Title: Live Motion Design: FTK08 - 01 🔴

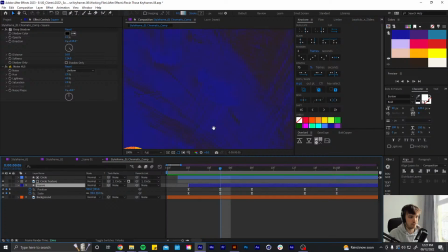Cool. Let's make sure this is again touching the edge.
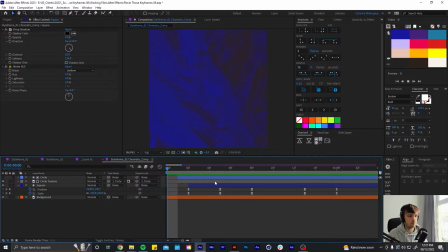Cool, let's get in there. I think it'd be easier if I do the rotation now, because then, like, you know, the square isn't, if it's at this point, then I'm gonna have to move it up so it is touching the edge.
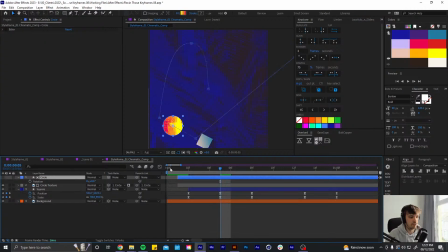So if I figure out the rotation now,
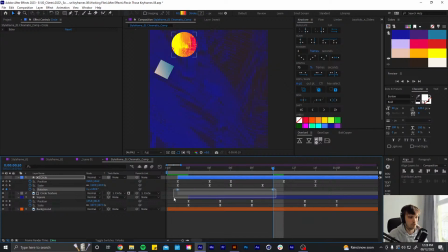do something like this. When it's like here, I want it to like feel like it's got some like hang time in the air, you know, and it's like slow-mo spinning, and then everything speeds up again, and boom, then we're coming into the center.
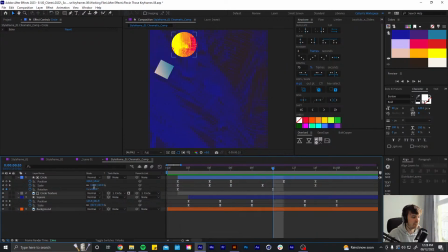You can't even see, don't even notice that rotation. Let's go way higher. Is that even rotating? Hello? Yeah, it should be.
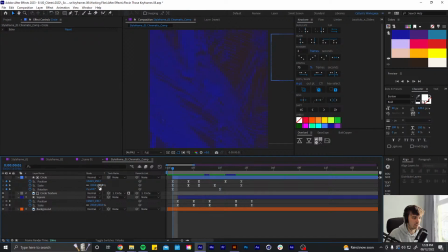Oh, it's not. That needs to be 0.
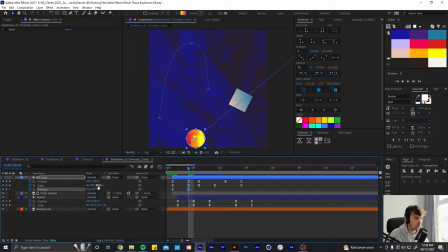Okay. So as we're coming in, let's have it rotate to the left like this. So it's like, the rotation is kind of like following the motion it's going in.
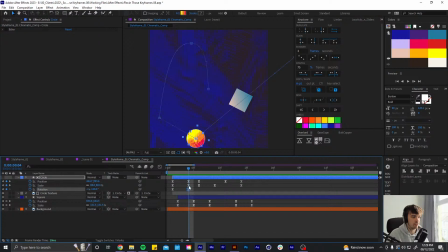And then once it bounces here, we can start rotating in the other direction. So here it's now going this way.
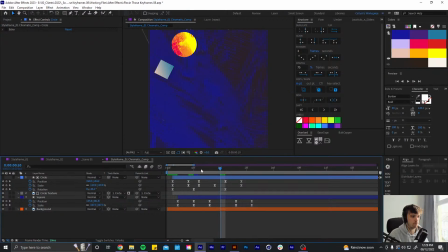Cool, that feels a bit better.
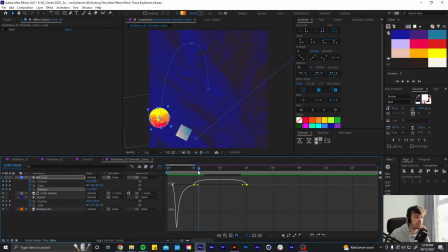Figure out the easing on this. Gonna follow the same type of easing, so we're like coming off on this edge really quickly. And then it kind of like slows up at this point.
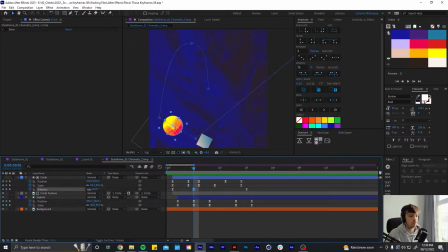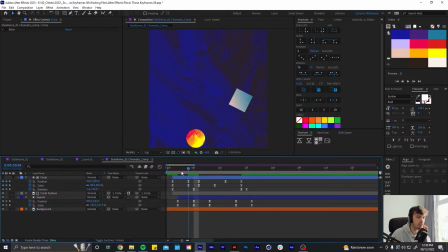Because it's such a low frame rate, it's kind of like, it's hard to read the rotation. But that works.
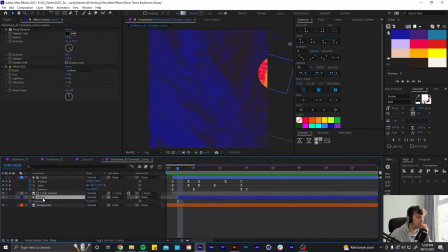Cool, let's figure out the rotation on the square.
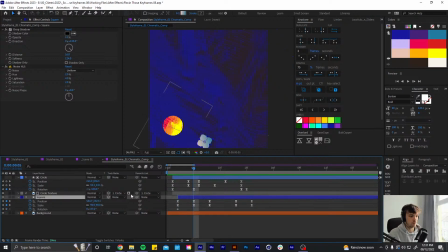Do the same kind of thing. So we're rotating this way.